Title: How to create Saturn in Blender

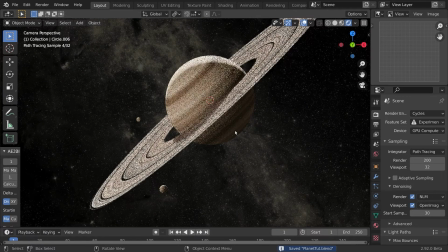And this is an easy way, and in rendered view, I think it looks great.
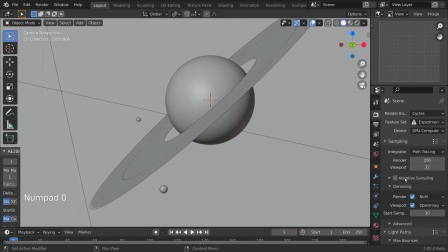For the final rendering, I'd like to set the samples to 200, disable adaptive sampling, since this will ruin our background,
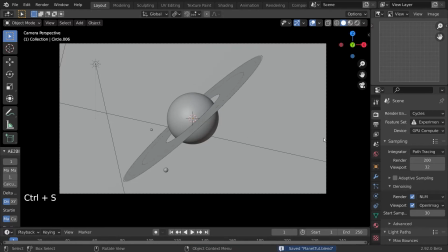our star background, but I'll keep image denoising on and press F12 to render our image.
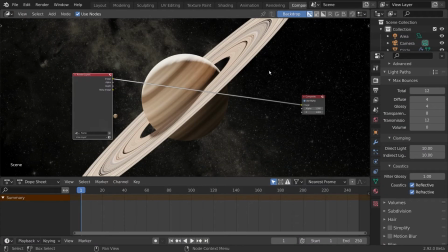Now let's jump into the compositor and make some final little adjustments to our image.
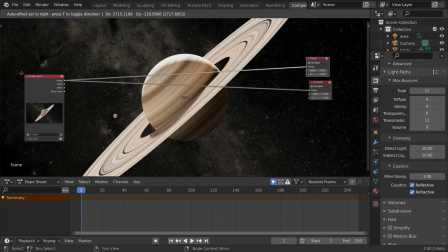Let's create a new viewer node.
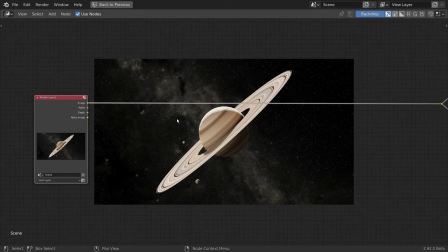A small little tip is to press shift and drag your right mouse to connect two nodes together.
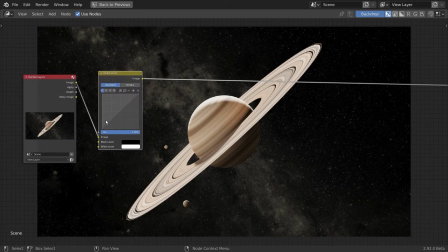Let's first enhance the contrast of the image a bit by adding a curves adjustment, set it to film-like,
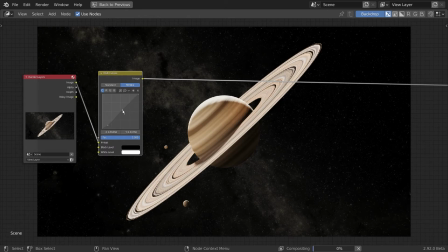and draw a small little S-curve, which increases the contrast by a bit, not much, since I think it was a bit too light, especially in the shadows. Second node will be a hue and saturation node, since I think at the moment it is a bit too saturated.
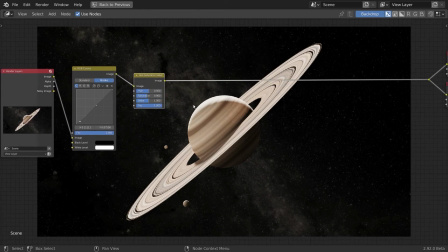And our final node after decreasing a saturation will be a glare node.
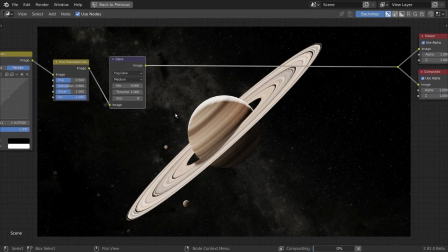The glare node is used to add a little glow to the image, so it looks a bit more realistic. Play a bit around with the threshold and the size so that it's just like a lens artifact. And with that done, I think this wraps up today's tutorial. That's how you make Saturn with its rings in Blender.
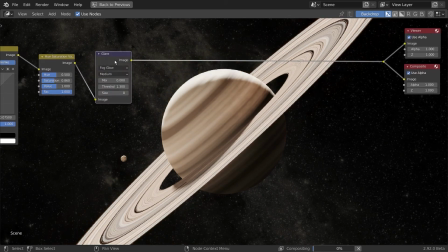Thank you for watching. I really hope you enjoyed it. Download the project files in the description below.
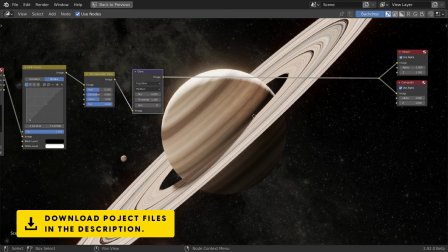If you're new to this channel, maybe consider subscribing, because I post a cool Blender tutorial every week.
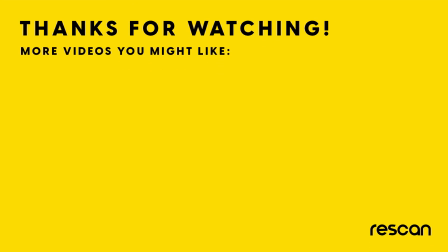And thanks again for watching, and see you in the next video.